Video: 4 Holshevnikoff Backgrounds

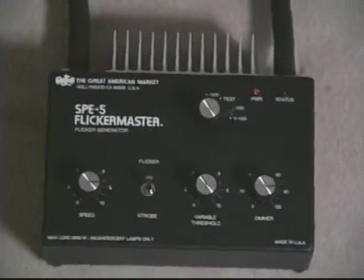1272s
For this shot, Holshevnikoff is using the flicker generator to create the firelight effect both on the talent and in the fireplace.
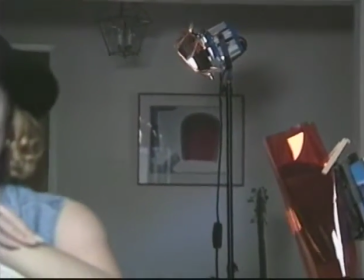1280s
To complete the lighting, a second 300-watt area is set high on a stand and directed at the background wall behind the subject.
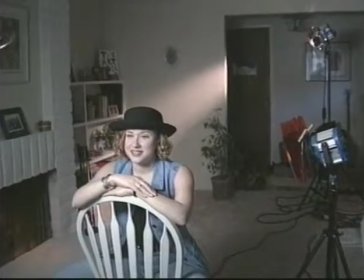1288s
A single sheet of 1/4 CTO gel is added to the light to give the background a slightly warmer color.
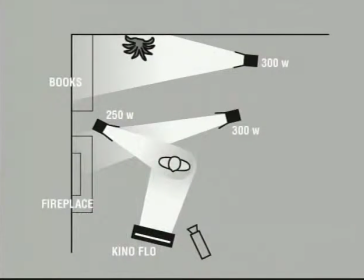1296s
A look at the diagram shows the placement of the 4 lighting instruments in the room.
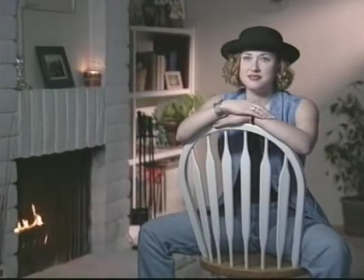1302s
Looking at the completed image, we can see the effect of each light source and the flickering firelight effect created by the SPE5 effects box.
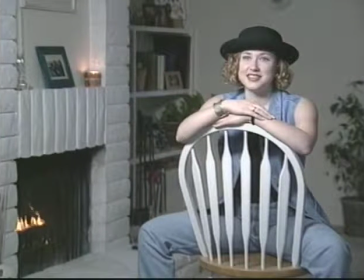1311s
Using the KinoFlow main light only, without the louvers, we can see the spill of light onto the fireplace and background wall.
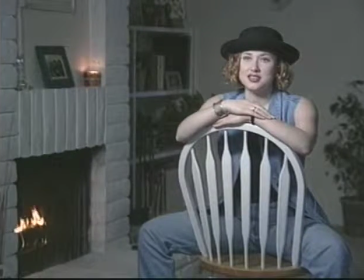1320s
By attaching the louvers to the fluorescent source, the spill light is contained and the background areas are reduced in brightness.
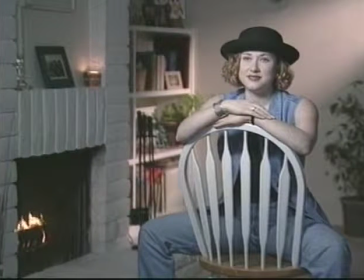1327s
The addition of the 300-watt Fresnel light on the back wall provides excellent separation for the subject from the wall and illuminates the bookshelves for added interest. Behind the subject, a 300-watt Fresnel is run through the flicker generator, and we can see the pulsing white light at the base of the fireplace.
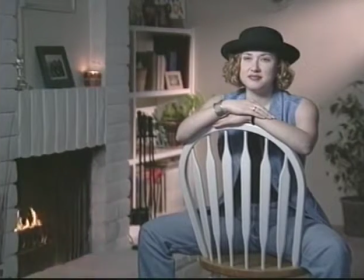1348s
Adding the single sheet of full CTO gel warms the light and improves the realism of the lighting effect.
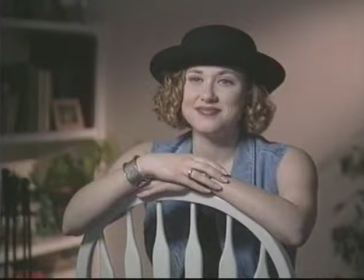1355s
The second fire effects light can be seen better in the close-up. Clipping a sheet of frost and CTO gel to the barn doors created a slightly softer firelight effect on the hair and cheek of Jolie.
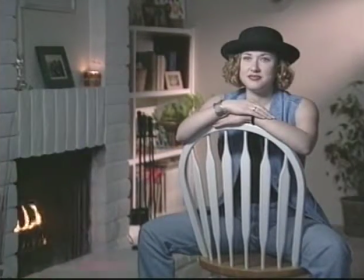1367s
A final look at the completed image once again reveals the importance of light control for background lighting on location.
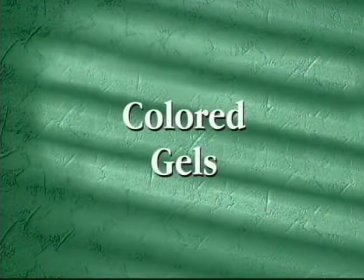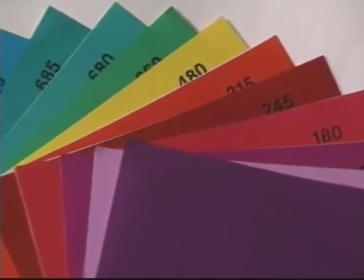1383s
There are a wide variety of color gels available. When used in conjunction with proper light control, colored gels can greatly enhance your imagery.
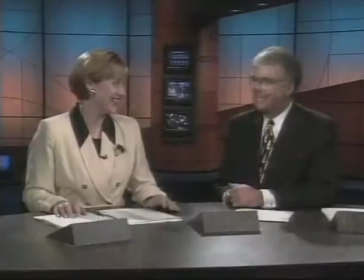1392s
The creative use of colored gels for background lighting can provide a sense of mood or drama to both studio and location productions. Holshevnikoff explains. I think lighting backgrounds with colored gels is a lot of fun, but there is one trick to getting saturated colors like this, and it again comes down to light control. Your background needs to look black on camera before you add your colored gel light to get really saturated gel colors. The idea behind this is that if you contaminate your background with spill light from your main sources, it's going to take, for instance, this white piece of foam core and turn it gray. And then once it's gray, you're not going to get that saturated color that you would get out of a black background. Now, as it sits right now, the top of the board looks black on camera. And that means I've achieved this by controlling all the spill light, and there's so little light on that board that it looks black on camera. Now, if you're shooting film, that means your background needs to be about 3 to 3.5 stops under your main subject exposure to get this kind of saturation of the gel colors. But once you get your background down to looking black or even near black on camera, then when you add gel light, boy, the colors really pop on film and video, and it really can make a difference in your productions.
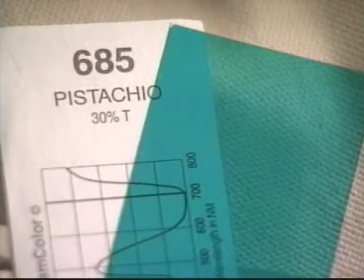1468s
Before we begin to examine the use of gels for background lighting, we must understand the concept of light transmission through colored gels.
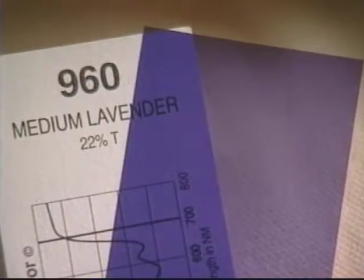1477s
If we look at the GAM colored gel swatch, we can see that each gel lists a number that represents the light transmission, or the T factor of that gel.
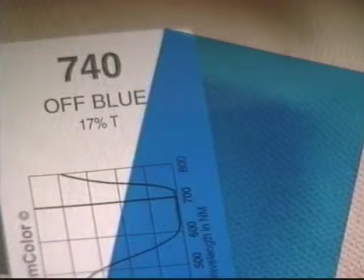1486s
For instance, gel number 740 has a T factor of 17%. That means that this gel, when used on a light, will allow only 17% of the light to pass through the gel, while the remaining 83% of the light is absorbed by the gel.
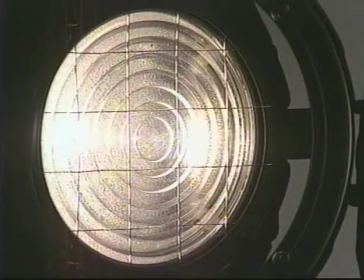1504s
It is important to understand light transmission factors to be able to predict the light loss from each gel you use.
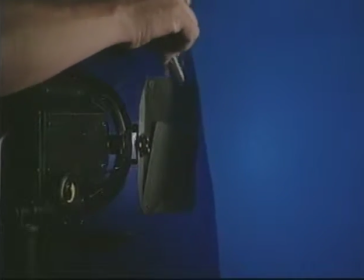1511s
By using T-factors when lighting backgrounds, you can be sure to choose the proper light intensity for the desired lighting effect.
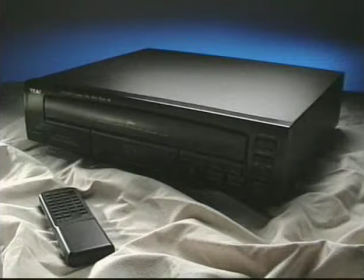1521s
In this first image, we can see how the use of a colored gel background can enhance a studio product shot. Through
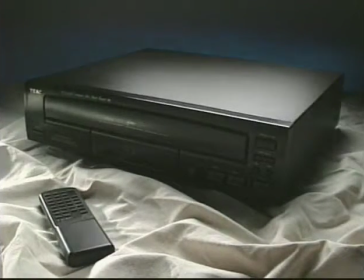1528s
careful light placement and proper light control, the white foam core background surface appears black on camera before the background light source is turned on.
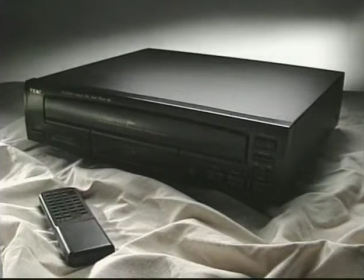1538s
With the 650-watt Fresnel light turned on, the lower half of the white background area is now illuminated,
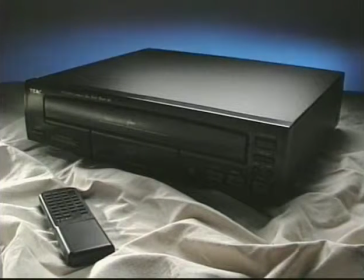1546s
while the top of the background remains black. The simple addition of 1 or 2 sheets of a colored gel on the light instantly turns the white surface into a saturated colored background effect.
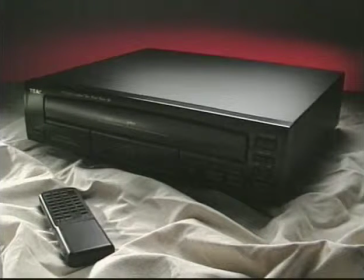1559s
Once the proper lighting is completed, it is then just a matter of selecting a background color for the final shot.
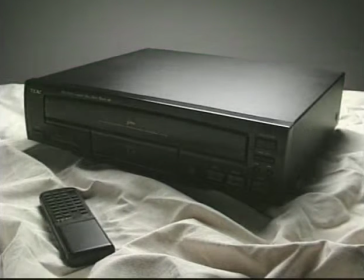1566s
Without careful consideration of light control, we can see how spill light can contaminate the background surface,
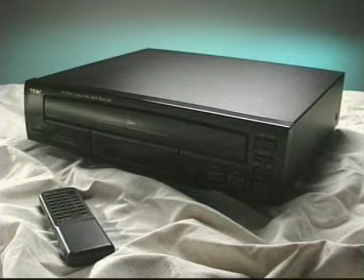1573s
and how the effect of any colored gels on the background now appears washed out and is much less dramatic.
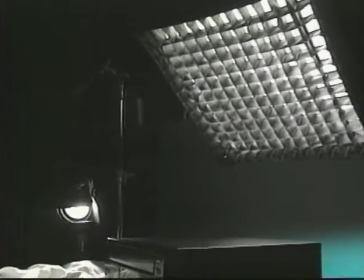1580s
A look at the lighting setup for this shot reveals the use of a soft grid on the overhead reefer light and
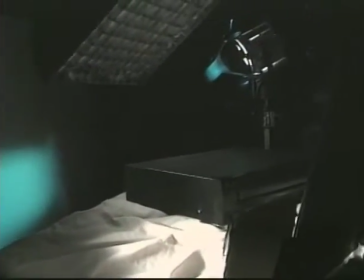1587s
careful placement of the airy 300-watt accent light to ensure that the white background surface remains unaffected by spill light.
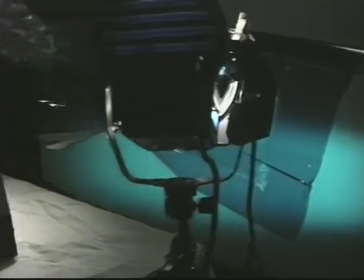1594s
A 650-watt Fresnel is used for the background lighting effect.
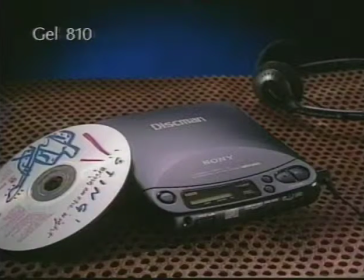1599s
In a similar setup, we can see that any neutral tone can be used as a background for colored gels.
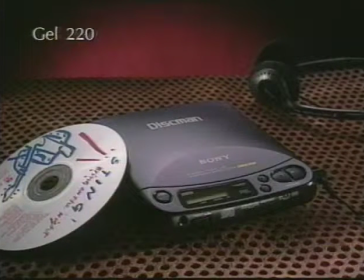1606s
For this shot, a piece of black duvetine cloth was used for the background. Due to the light-absorbing qualities of black surfaces, a colored gel effect on black will require a more powerful lighting instrument to achieve a similar effect as when using a white background.
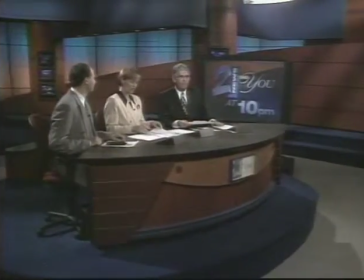1623s
News sets and other studio productions can also benefit from the use of colored gels.
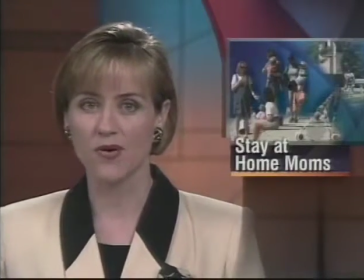1628s
This news set was designed with the colored gel effect as an integral part of the set.
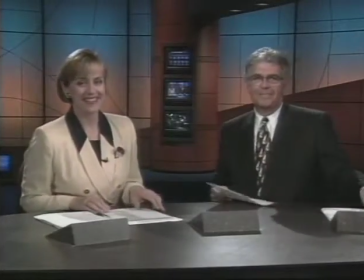1633s
The white translucent wall in the background of this set is backlit by gelled fluorescent tubes,
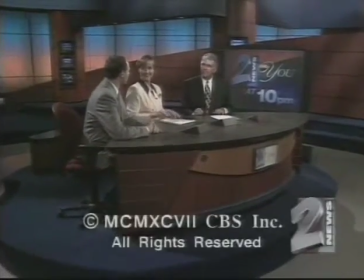1638s
and just as with any other gel effect, light control was a major concern.
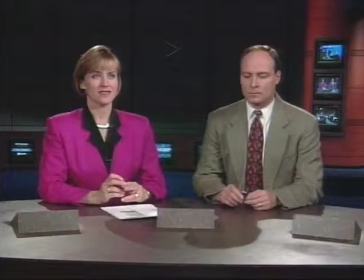1644s
To ensure vivid saturated colors, Holshevnikoff kept all spill light from the set off of the white background wall. With the gelled fluorescent tubes turned off, we can see that the background surface appears black on camera.
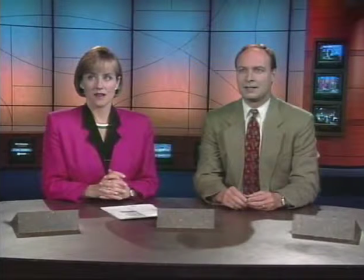1658s
With the fluorescents turned on, the overlapping gels produce a rich, graduated colored gel effect. Using tungsten-balanced fluorescent tubes, the gels used for this effect were 2 stops of neutral density gel,
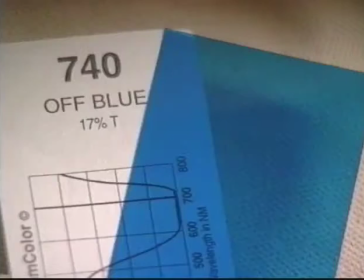1672s
combined with GAM color number 740 off blue at the top, and a combination of GAM full CTO and light bastard amber gel at the bottom.
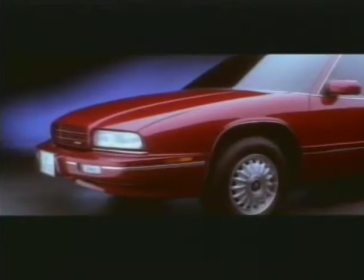1682s
Colored gel effects can also be created by using different color temperatures of light.
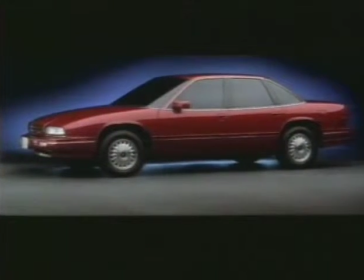1687s
This footage from a car commercial was captured on a tungsten-balanced film stock. The car was lit by tungsten light with an overhead 15 by 30-foot Camera F2 bank, but the blue background glow was achieved by using daylight-balanced HMI PAR lights.
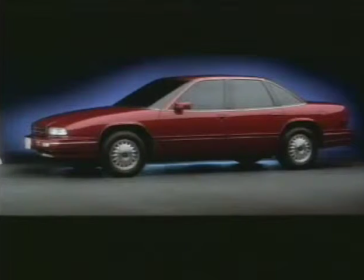1704s
The daylight colored light from the 3 1200-watt PARs would appear as white light on a daylight-balanced stock, but on tungsten film, the HMIs produce a saturated blue colored background effect on this gray studio cove.
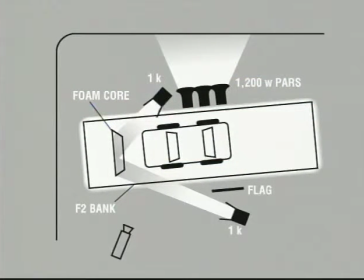1720s
The diagram for these images shows a large overhead soft light source suspended over the car and the 3 PAR lights hanging from the grid directly behind the F2 bank. To light the front bumper and grille of the car,
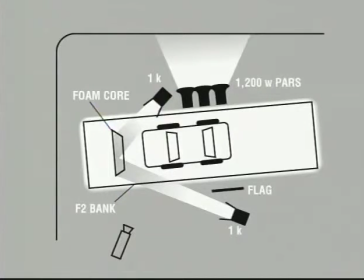1733s
2 1,000-watt Fresnels were directed into a 4 by 8-foot piece of foam core board, which was placed in front of the car.
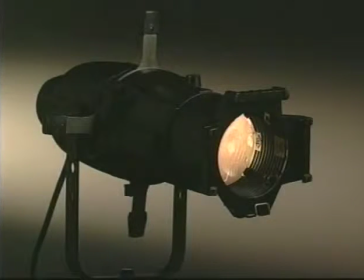1741s
Another useful instrument for creating interesting background effects is the ellipsoidal or Lico light.
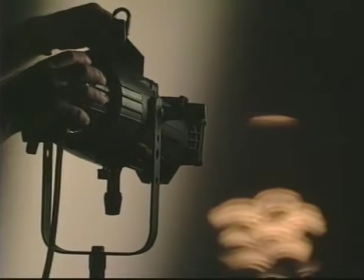1747s
Lico lights can be used with a wide variety of patterns to generate a multitude of background lighting effects for studio or location productions.
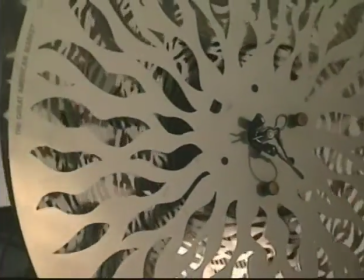1756s
Additional still or moving background patterns can be created with the use of the GAM spin effects.
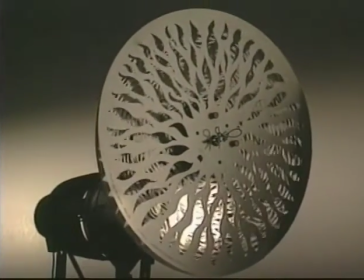1761s
The spin effect system allows 2 effects discs to spin in opposite directions.
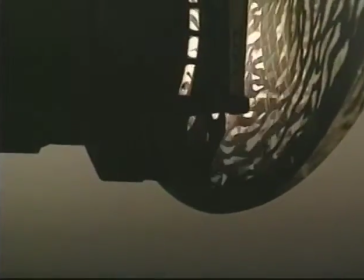1767s
Variable speeds can be controlled by most dimmers.